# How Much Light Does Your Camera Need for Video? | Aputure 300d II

You have them in, and when they're right up against your ear it's like oh this sounds really good but you just pull it away just an inch away from your ear all of a sudden it sounds quiet and then it slowly fades away the further you bring it out and this is why we have speakers it's kind of like when you're at a concert right if you ever get up front you stand right next to a speaker you're just like yeah and then like blood comes out of your ears that's why a lot of places have huge speakers set up really high so they can
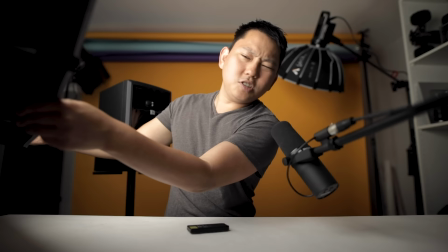blast it and by the time it hits the audience it's at a nice low even spread so check this out I have this light right here
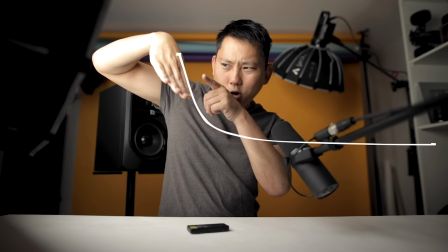and it's right up in my face so I'm very early in that curve so if the curve's going like this I'm right here a lot of light
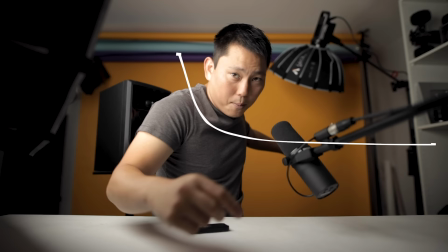hitting me and by the time it evens out is when it hits that background so that's why I'm so much brighter than that
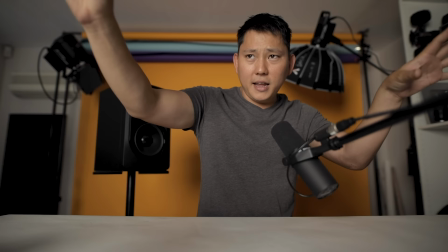background now if I want it to be a little bit more even I'm gonna push this back and now it is further back and since it is further back I
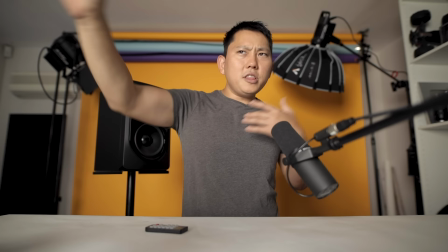am going to have to raise the intensity to bring that light exposure back up on me but with that distance by the time the light hits me,
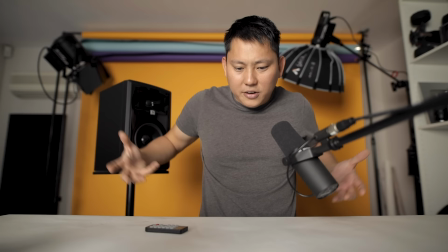it's kind of dropped to about this part of the curve and then the background is just a little bit darker than I am,
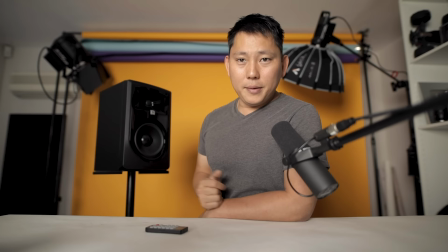so the level differences are much closer and tighter. So if you are trying to control a little bit more of that shadow roll off, then there's just one way to do it. But I personally like that contrasty look, so let me bring it back in. So now that it's so much closer, you can see that roll off happens much quicker.
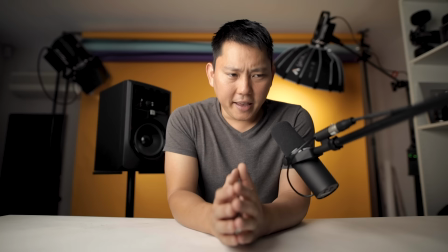I'll just flick these on for the background and there we go. So all these factors play into how bright your light is gonna be. One thing that Aerie does that I really love is they have this little app or web tool that you can use to really calculate exactly how bright each light is gonna be depending on how you have it modified or set. So that kind of tool is really nice especially if you're trying to plan ahead for a shoot but most companies will at least give you a photometric readout of a few different distances at a few different light levels. So with all that being said, in a studio space like this, I'm actually on a fast lens. I'm at an f1.6 with my ISO on 160. So it's a really fast lens. I don't need that much light in here. And I also have the ability to bring these lights in very close. So these lights are plenty for this studio. I actually have this main key light on at only like 50% right now. So the 300D Mark II, tons of power.
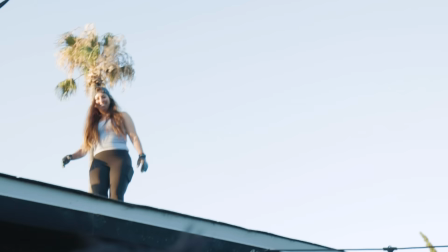When do you need that much power let's take it out for a second oh hello Carrie what you doing up there I'm filming a video hold
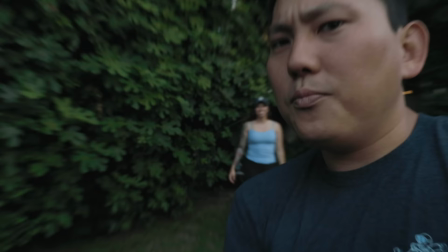on stay right there do you guys see how much power that is I'm not tall enough for this and look at this shot of Carrie here where
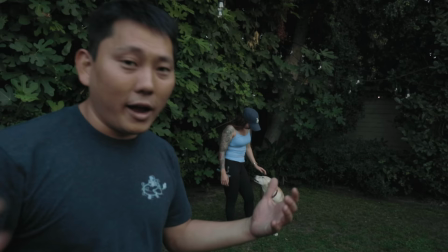it looks fine but she's just in the shade and if I wanted to add any sort of contrast I would need to add quite
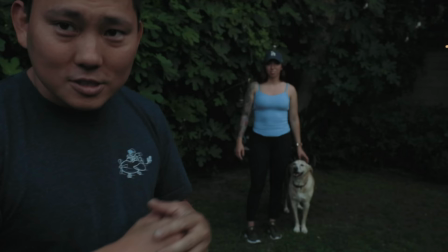a bit of light because there's already so much light pre-existing I need something stronger than what's already out here.
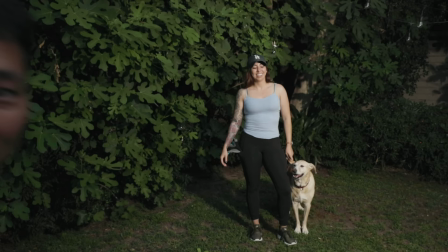So here's with no light, and I'm gonna go turn it on. Look how much more alive everything looks.
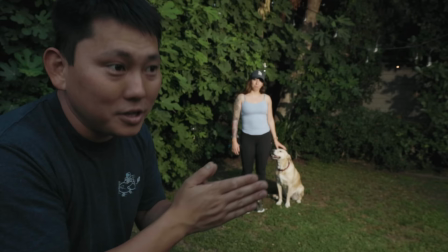It almost looks like the Sun. I mean especially if I were to just diffuse it a little bit more It looked pretty good and much more lively than it used to.
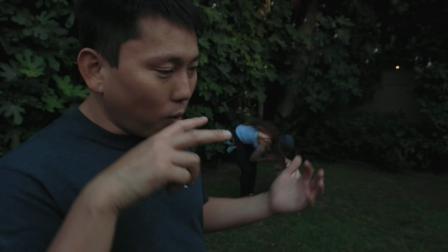I'm gonna turn it off again. It feels like the Sun. And I've had shoots where we were trying to make it look like we were having a barbecue. The problem is while we were turning around we felt a little bit behind schedule and the sun set while we were doing our turnaround so half the shots were while the sun was coming in and the other half of the shots were after the Sun had set so we ended up having a set up to area m18s which are huge lights to make it literally look like the Sun not saying this is powerful as the area m18s but those are the types of situation where you might be like oh I need this shot to look like the Sun is still coming in the more power
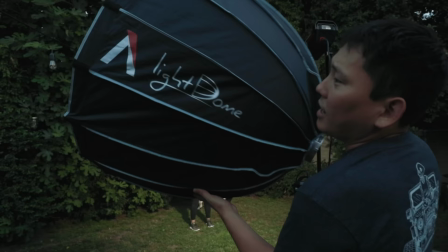you have capable from a light the more you can swing these kinds of bigger setups I'm gonna try throwing this light dome on here because it is a a little bit harsh.
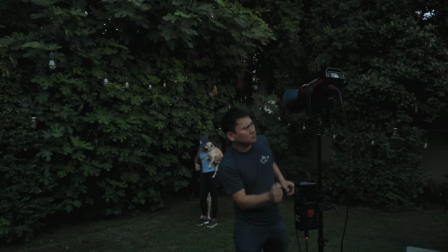It is gonna cut down the amount of light that does get projected forward, but I am kind of curious to see how it'll look.
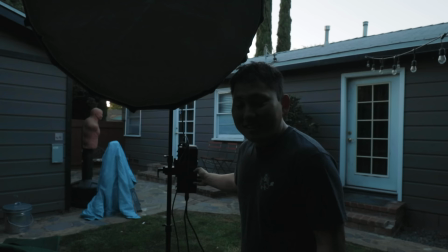One thing I did notice about this light is it doesn't come on instantly, which is nice. See, so when I turn it on, it doesn't come on instantly.
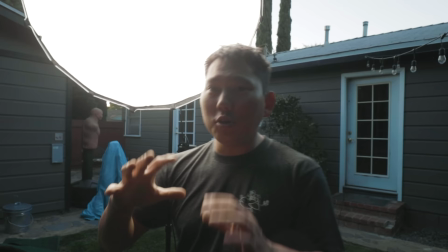It kind of turns on lower and then brightens up, which is really nice.
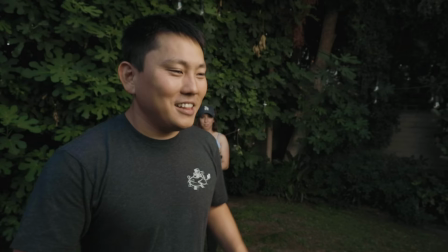I mean, one thing you're supposed to do on set is, before you turn on a bright light, you're supposed to say, striking, and that's just giving people a heads up that if you're staring into a light fixture,
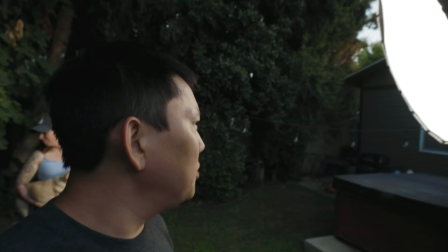close your eyes for a second or look away.